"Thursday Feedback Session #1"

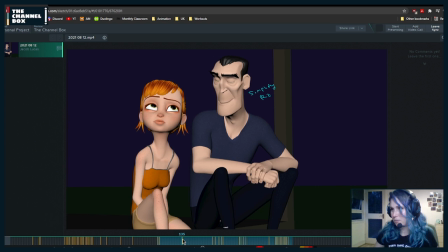[112:18]
Then let me see my other notes that I left. Awesome. Then here I wrote simplify our Z, and I mean it
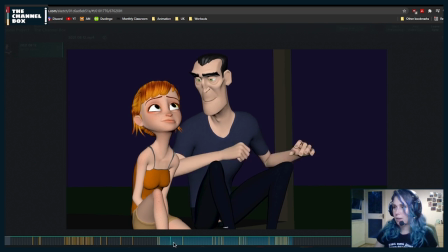[112:32]
on the guy's head, because right now if I play it through, it kind of feels
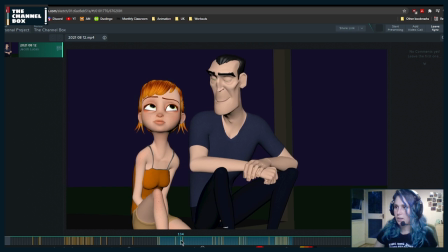[112:38]
like you're rotating that way and then too quickly rotating the other way.
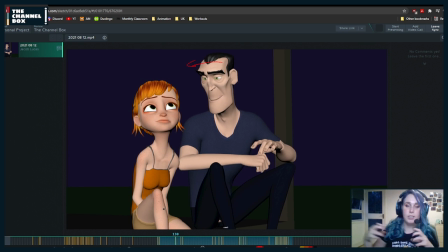[112:46]
So maybe more than simplifying is just stretching that rotation in Z so that it doesn't feel like he suddenly went whoop, because that's the feeling that it gave me when I played it,
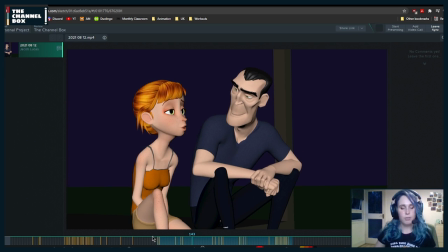[112:59]
that suddenly it just kind of did a wobble with his head. So you can have that a little bit of drag and then the change in the rotation, but it's happening too fast. So just make that, grab it in the graph editor and stretch it for a little bit longer so that it's way softer.
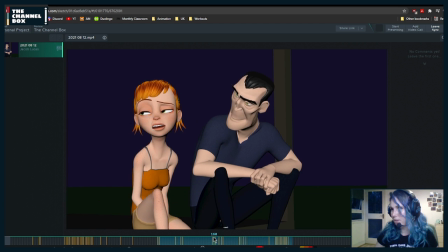[113:22]
And then let me see my other notes. Oh, yeah. So this note that I left for myself here, which is that she, like, basically rotating her head a little bit more screen left.
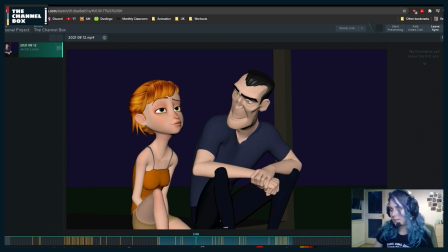[113:39]
What I mean by that is, if I played with the sound, this area.
No, maybe I'm not.
Yeah. She says, maybe I'm not.
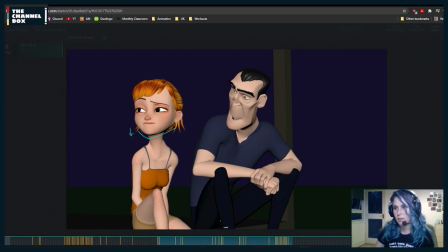[113:48]
And in the not, she's kind of starting the motion to the side. And I feel like you can accentuate that. Maybe I'm not. And the not, that's the, like, she's already
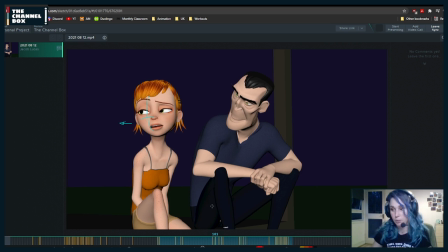[114:08]
more to the last pose. She's favoring the last pose a little bit more so that it feels more like she's accentuating with the head. Because right now she's saying, maybe I'm not. And finishing the word when the head finishes the movement, I would
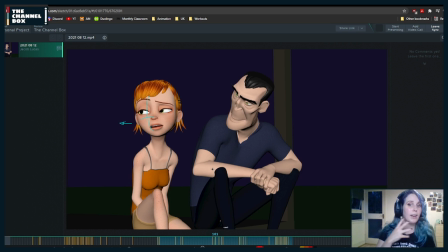[114:26]
move the head a little bit faster. If it feels too fast, because it could, because right now all of these rotations feel really nice. So if it feels too fast to suddenly do this, you could just tone down how much
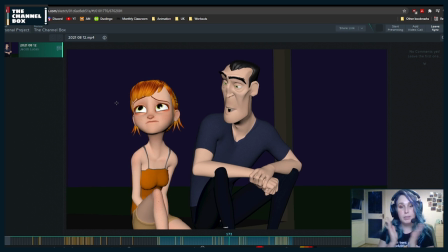[114:43]
sideways she looks so that the movement is more contained, but she still accentuates where the word is. It depends on you, like whatever it is that you want to try and see if it works. Then this, I know that you have it in the rest of the shot,
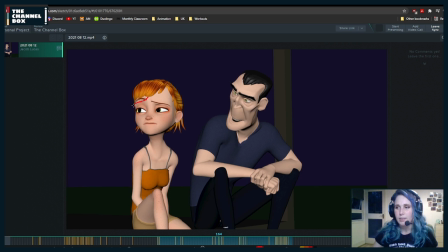[115:00]
but I would still keep this feeling of the eyebrows more like sad, because right now she feels a tad like puzzled or something, like where I can't do it with my eyebrows. I have no control over my eyebrows or what they do.
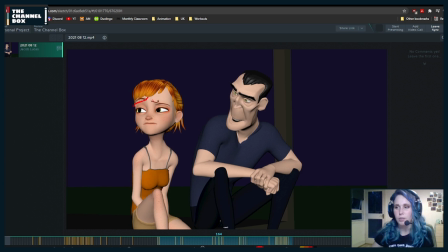[115:20]
But I would try to keep her in her suffering face. And then the comment of every single person who uses Aya,
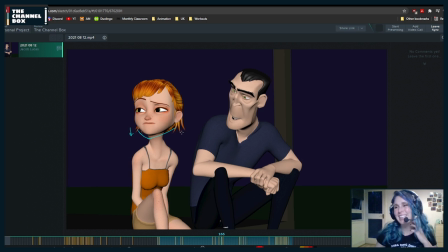[115:39]
translate that head, move that, shorten that freaking long neck, because it's so long. Her neck makes no sense. Why is her neck so long? Why are all the rigs like this? All the rigs have very long necks.
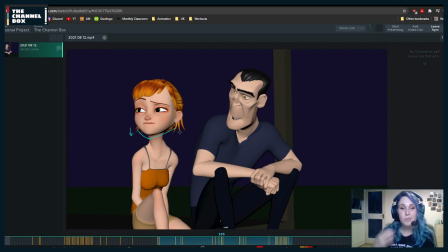[115:56]
So what we do either trans. Yeah, she's a giraffe. You can yeah, you can either translate the head down, or translate one of the or the two neck controls, whichever you prefer.
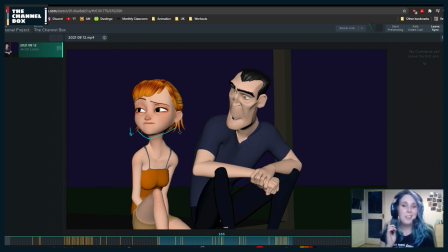[116:14]
Yeah, exactly. Not in the rig that we're making. Yeah, exactly. I 100% agree with what Danish is saying.